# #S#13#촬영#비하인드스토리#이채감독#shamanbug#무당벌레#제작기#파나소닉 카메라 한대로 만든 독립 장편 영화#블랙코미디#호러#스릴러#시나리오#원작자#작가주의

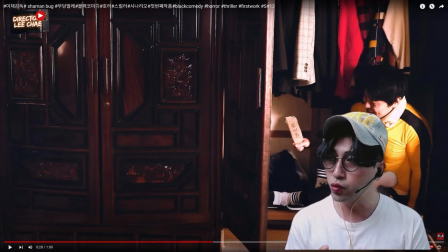0:00 시나리오를 쓰실 때나 촬영을 할 때 캐릭터가 갖고 있는 소품으로 그 캐릭터에 대한 갈등이나 성격이라든지 이런 거를 부여할 수 있고 엿볼 수 있게 관객한테 충분한 정보를 줘야 한다 소품은 이렇게 정리를 하고
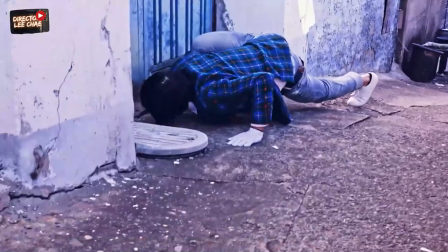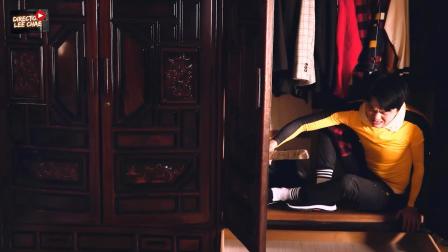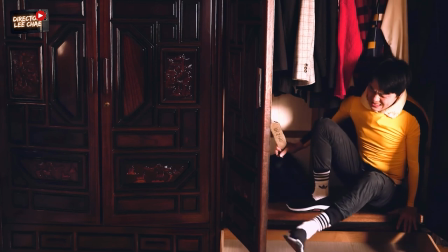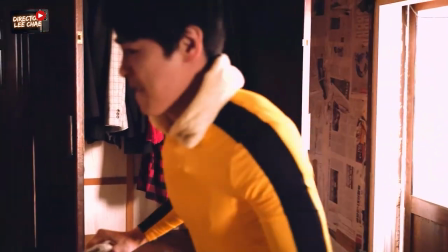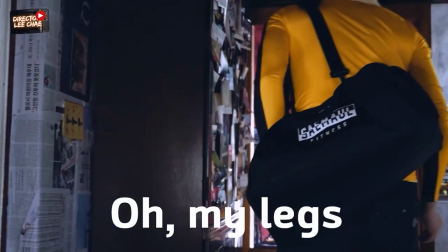1:02 아 아 아
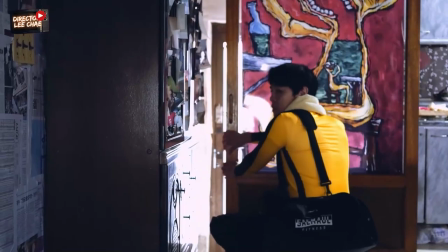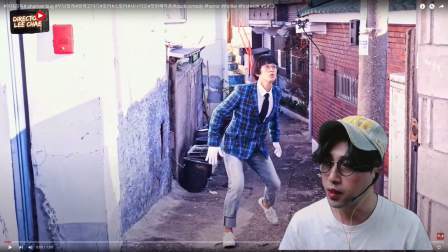1:15 샤이먼버그 무단벌레 제작기 신넘버 13 강의 시작하겠습니다 사이코패스 같은 착한 도둑이 등장하죠 그리고 착한 도둑이 등장을 할 때 흔들리는 촬영을 좀 하고 싶었어요.
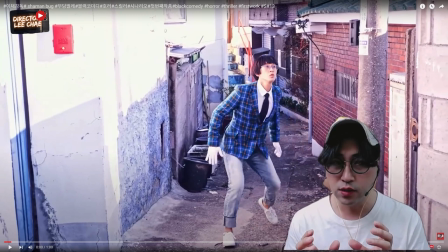1:29 나쁜 도둑이 섀도우 할 때 핸드헬스 촬영 기법을 활용을 했는데 나쁜 도둑의 핸드헬스의 촬영 기법과 착한 도둑의 핸드헬스의 촬영 기법은 좀 의미가 다르죠. 착한 도둑의 핸드헬스는 어리버리하고 귀엽기도 하지만 앞으로 펼쳐지는
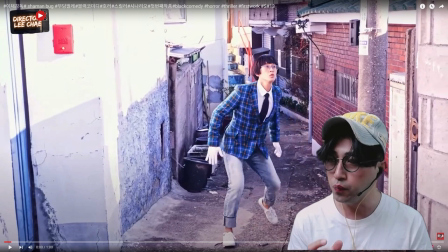1:46 착한 도둑의 내면적 갈등이 사이코패스 기질이 아주 극치에 올라와 있다. 암시하는 쪽으로 보정적으로 찍고 싶지는 않았고요. 이 골목에 나쁜 도둑과 이상한 도둑이 올라오는 이 장면에 각자의 캐릭터가 개성이 강한 캐릭터를 구축을 했기 때문에 캐릭터 싸움이죠.
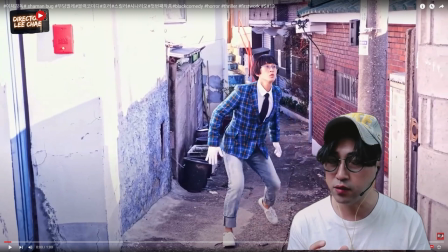2:05 그래서 여러분들도 시나리오를 쓰실 때나 촬영을 할 때 캐릭터 구축이 제일 중요합니다. 어떤 캐릭터, 그리고 캐릭터와 또 일관성이 있어야 돼요. 뭐 처음 오프닝이나 전반에 캐릭터의 행동이 이랬는데 후반부나
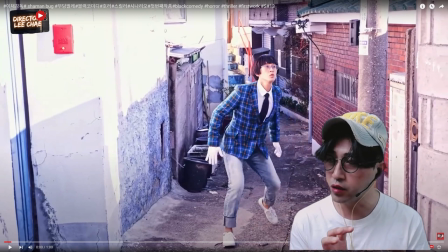2:20 클라이밍스 그런 부분에서 구축했던 그 캐릭터가 이상하게 변한다. 다른 행동을 한다. 일관성이나 통일성이 없으면 관객을 설득시키는 데 있어서 에러가 있을 거예요.
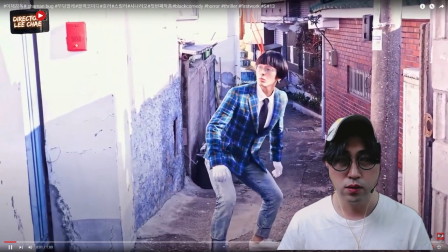2:31 착한 도둑이 등장하죠.
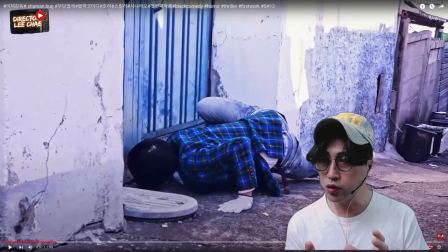2:37 착한 도둑이 이 집에 뭔가 느끼죠. 조심스럽게 이 집을 다가오고 훔쳐보고 엎드리고 카메라 감독도 이걸 고정적으로 찍어버리면 프레임 밖으로 나갈 수도 있고 찌그러질 수도 있어요.
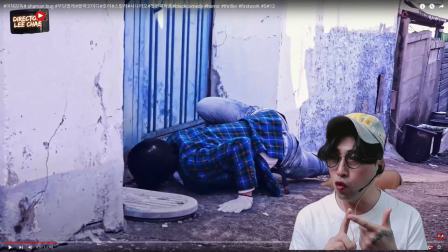2:51 카메라 감독하고 호흡이 제일 중요합니다.
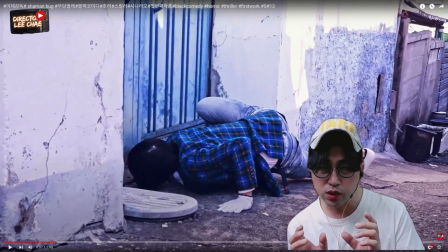2:53 이런 경우는 착한 도둑이 연기하는 이 행동에 맞춰서 카메라 감독이 같이 프레임 안에 담기 위해서 무빙을 같이 해줘야 되고요.
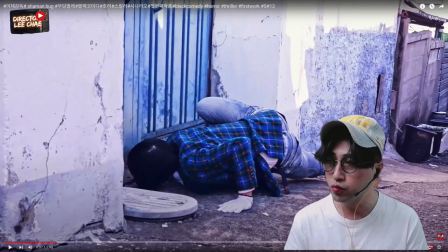3:01 리얼리티나게 현실감 있게 촬영할 수 있는 그런 부분입니다. 착한 도둑이 이제 물 들여다보죠.
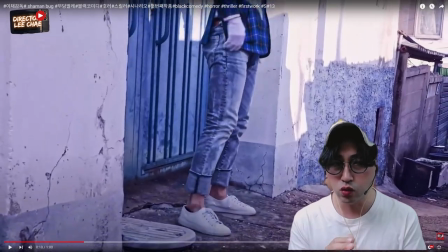3:10 착한 도둑이 일어나잖아요.
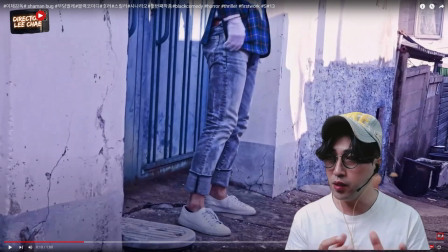3:12 같이 무빙하면서 일어날 수도 있었는데 제가 카메라 감독님한테 부탁했던 경우는 이 부분만 다리 상반신 옷을 이렇게 딱 정돈할 때 틸트업 카메라가 살짝 위로 올라가달라고 이렇게 부탁을 드렸거든요 카메라가 이렇게 올라갑니다 보세요 지금까지는 무빙을 하고 핸드헬스의
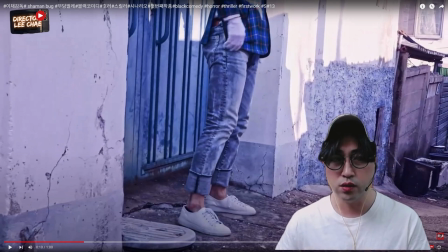3:29 어떤 촬영기법을 활용했지만 이때는 틸트업 이제 카메라가 살짝 올라가요 이렇게
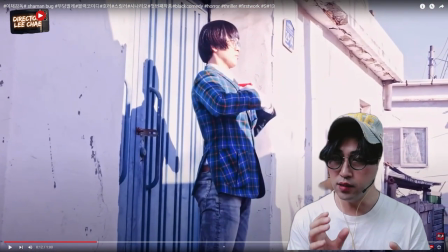3:35 이렇게 올라가죠 이렇게 올라가죠 핸드헬스와 틸업을 같이 활용을 했다
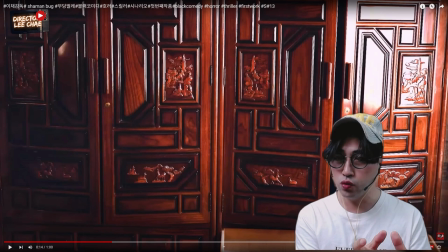3:41 집안의 왼쪽에는 이상한 도둑이 애벌레가 돼서 어린 시절 엄마가 행복했던 그 시절 숨바꼭질하면서 놀았던 그 시절을 추억을 떠올리면서 왼쪽 장롱이 들어가 있고요 오른쪽에는 나쁜 도둑이 들어가 있어요 나쁜
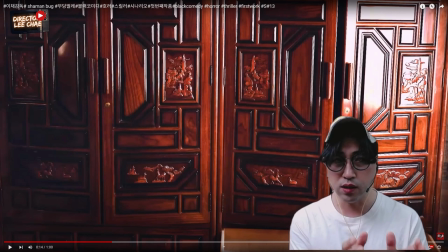3:56 도둑은 이상한 도둑이 집주인이라고 알고 숨어 들어갔고요 이상한 도둑은 이 집에 누가 들어왔든 신경 안 쓰고 자기만의 엄마에 대한 그리움과 엄마를 찾는 그 향수에 젖어서 잠이 들어있는 상태죠 남의 집에 들어와서 코를 골고 잔다는 거는
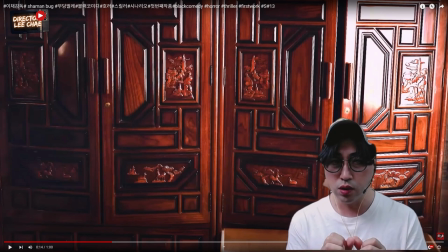4:10 어떻게 보면 정신병자일 수도 있잖아요 남의 집에 들어와서 언제 집주인한테 걸릴까 노심초사하면서 걱정하고 불안하고 이렇게 좀 해야 되는데 남의 집에 들어와서 똥 싸고 된장찌개 끓여 먹고 장롱에 들어가서 잠까지 잔다는 거 외부에서 들어오는 모든 감각이 다 죽어있다 이런
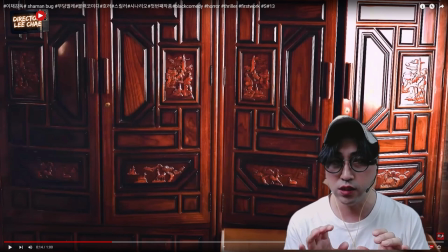4:29 의미고요. 하지만은 자기의 엄마에 대한 그 추억 속으로 다시 이제 과거로 플래시백 돼서 푹 젖어있는 그런 느낌이죠. 바깥에서는 또 이제 착한 도둑이 이렇게 들어오고 있는 상태고 나쁜 도둑은 이제 빨리 나가고 싶은 거예요.
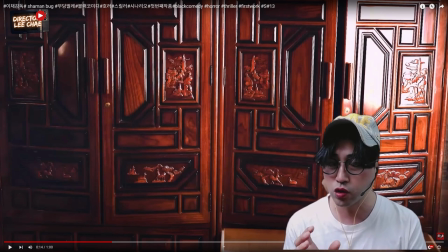4:43 다리도 막 절여오고 그래서 도저히 안되겠는거에요 다리에 마비가 오는 것을 도저히 견딜 수가 없어서 에라 모르겠다 하면서 이제 나오는 장면인데 한번 볼게요
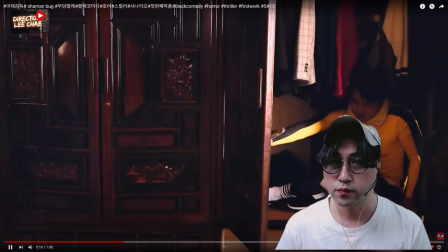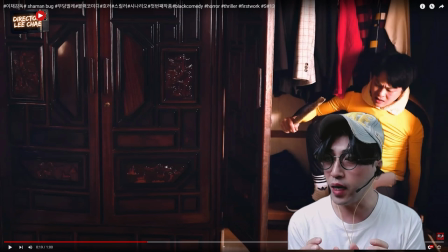4:57 이때 촬영 때 진짜 실제 쪼그리고 앉아서 들어가서 실제 쥐가 왔어요 어 근데 쥐가 왔었던 그런 부분들은 좀 NG가 났고 실제 쥐가 난 이 연기를 고맙게 연기를 되게 잘했다 그래서 나쁜 도둑이 나옵니다
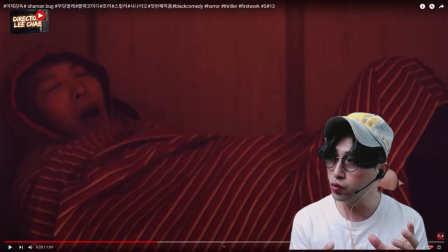5:15 한편으로는 맞은편 장롱에서 이상한 도둑이 잠을 자고 있죠 애벌레화가 돼서 무단벌레가 되기 전에 애벌레 엄마의 품속에서 어렸을 때 행복했던 그 추억에 젖어서 곤이 잠들고 코까지 골고 자는 거예요 정말 깊이 오랜만에 푹 자는 거죠
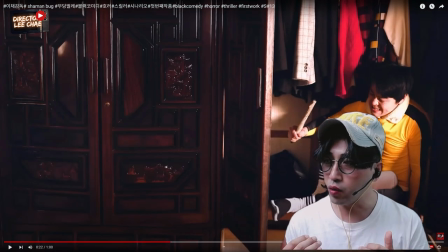5:32 나쁜 도둑이 도망 나오려다가 코 고는 소리에 다시 들어가고
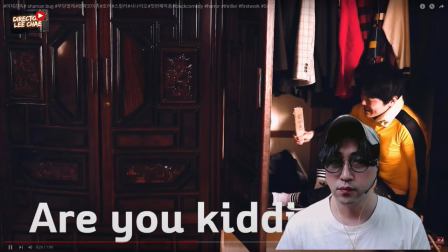5:39 지금 나랑 장난하냐?
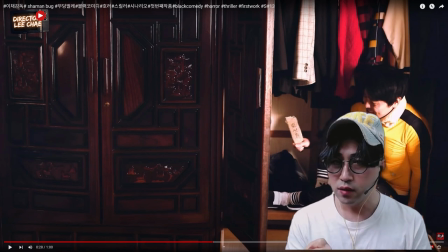5:42 그리고 여기 보면 칼에 이제 호신용이라고 써있잖아요 소품 칼 하나만 봐도 나쁜 도둑의 캐릭터를 알 수 있어요. 이제 칼집에 호신용이라고 쓰고 이렇게 해서 남의 집에 돈을 털어 들어왔는 건 누군가를 해야 할 마음은 전혀 없는 거예요.
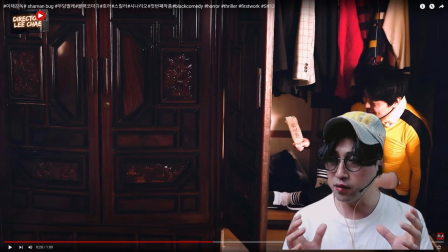5:58 성격 자체가 되게 호심하거나 나는 그렇게 그래도 막댓먹은 강도는 아니야. 나는 위험만 줄 뿐이지 사람을 죽이고 이런 건 아니야. 이제 나쁜 도둑이 나중에 이제 이 칼로 칼은 칼로 망한다고 해가지고 그리고 이 칼로 여기에
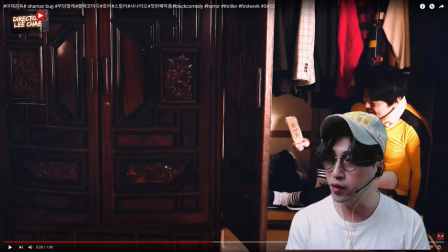6:13 들어오는 조폭들한테 이 칼로 오히려 배에 찔리는 장면들이 있거든요 그건 이제 나중에 또 설명을 해 드릴게요 시나리오를 쓰실 때나 촬영을 할 때 캐릭터가 갖고 있는 소품으로 그 캐릭터에 대한 갈등이나 성격이라든지 이런 거를 부여할 수 있고 엿볼 수 있게 관객한테
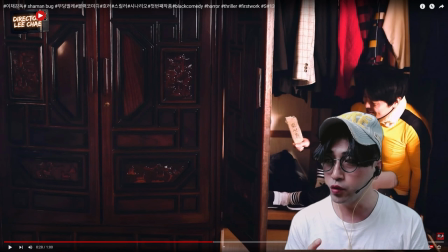6:31 충분한 정보를 줘야 한다 소품은 이렇게 정리를 하고 그래서 나쁜 도둑이